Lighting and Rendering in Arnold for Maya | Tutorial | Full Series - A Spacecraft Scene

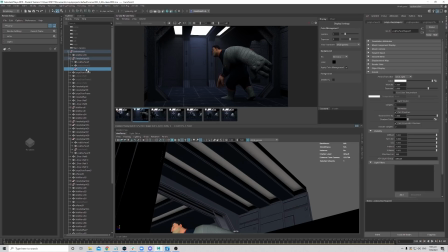(37:16)
Okay, yeah, we mute the
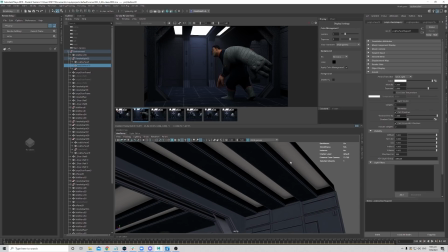(37:21)
the middle piece. So let's just check.
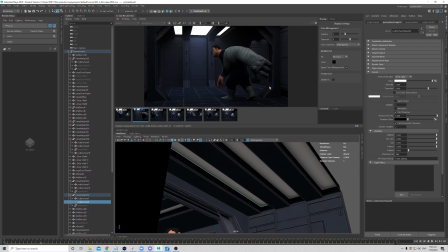(37:32)
Okay, so let's say now let's just take a look at. Okay, I'll just do a quick re-render as well so that we got a comparison. Okay, so this is how it looks with the light of first one and the third one.
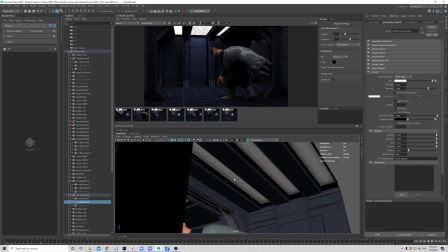(37:50)
So let's say now if I were to mute the first one, so I Ctrl H to hide it, and then I bring back the middle one, and let's just see how it looks like.
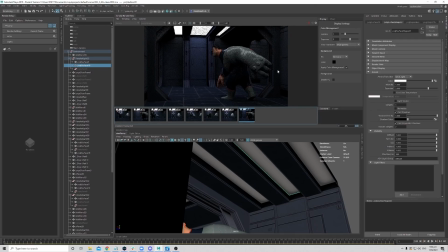(38:06)
No, I prefer the first one. Okay, so bad move.
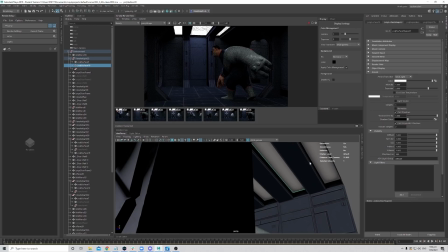(38:12)
So we'll hide this, or maybe let's just
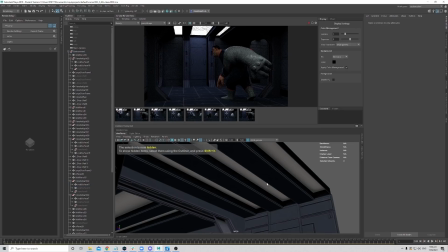(38:16)
keep the second one and we hide the third one and see how it looks like.
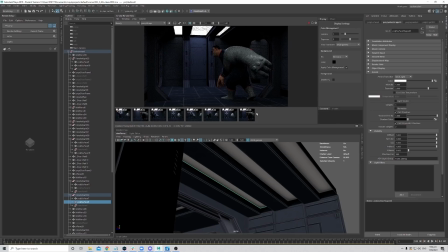(38:24)
Okay, we save the image. Oh, this shaping is not bad. But it gets a bit too dark on here.
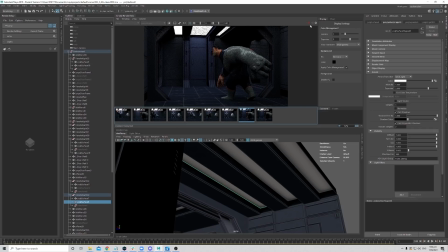(38:42)
Yeah, I think I'll just fall back with the initial one that we had. So we will mute the middle one, and okay, let me just put back all the lights that we need.
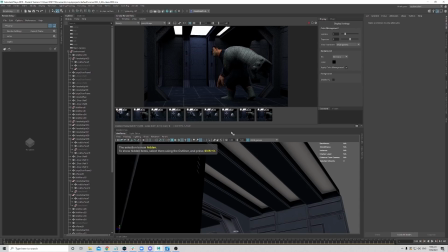(38:57)
Hide the middle one. Then we want to rebalance the light so that it looks nicer here.
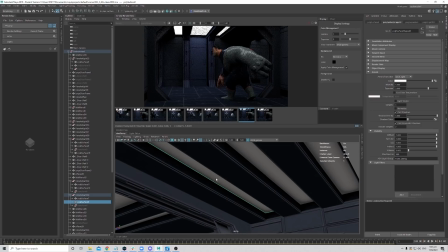(39:04)
So I would guess we need to expose out probably this light that's closer to him to get a bit more values into the hand. So I would say just start with, let's just start with 1 stop and see how it looks.
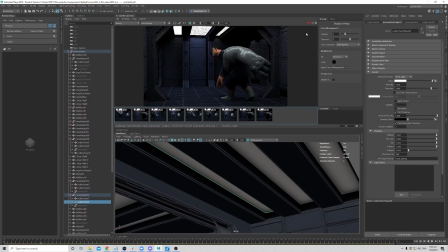(39:23)
Cool. Before and after. Yeah, it does give a bit more shaping onto the shoulder area as well. Yeah, I quite like it. Yep. And then there's this fall off onto the hand, which is nice.
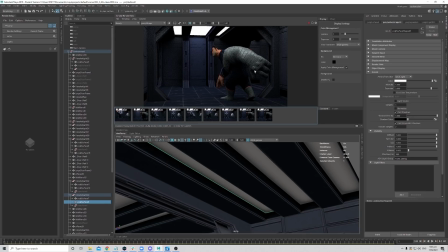(39:42)
That means like it can simulate the kind of effect that he's walking out of the light or into the light, and this part is just nice, a fall off of the light. So we don't have everything just flattened throughout your scene. We get a bit of variation of in and out of the light, which is nice. Cool.
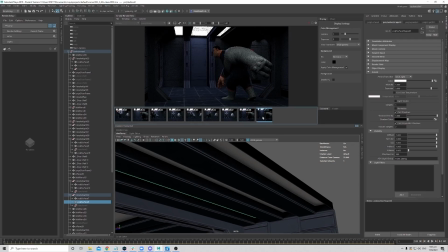(40:00)
Yeah, I think that works for me. Before and after. Yep. Okay, let's just check other keyframes to make sure. Yeah, this works for me as well. Yeah, this screen left side we already added the light, so that should help this frame as well.
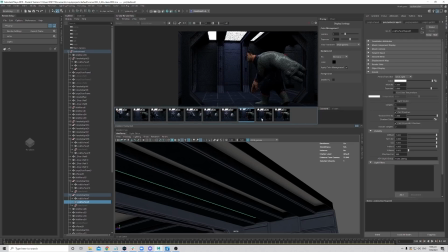(40:20)
Okay, we already fixed this. Cool. Yeah. Okay. So now what we want to do is continuing to give some more interest to the shot.
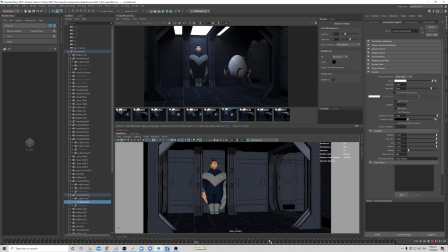(40:32)
So let's just pick some key moments. Okay. So say maybe this guy intruded this spaceship or whatever.
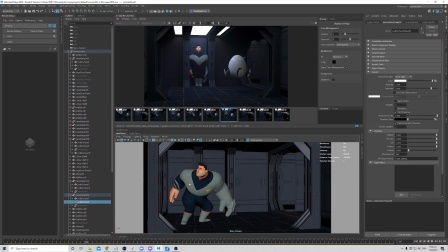(40:45)
So there's this alarm that sounds off, and we want to simulate that there's this red color light that is going on, which is blinking or anything.
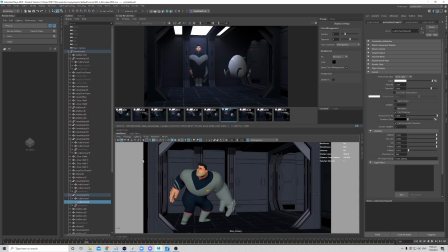(40:58)
What we can do now is we'll create a constant light, and then we can animate that modulation in Nuke, which will be easier to control rather than you set a keyframe here and then later it doesn't look nice. You need to re-render.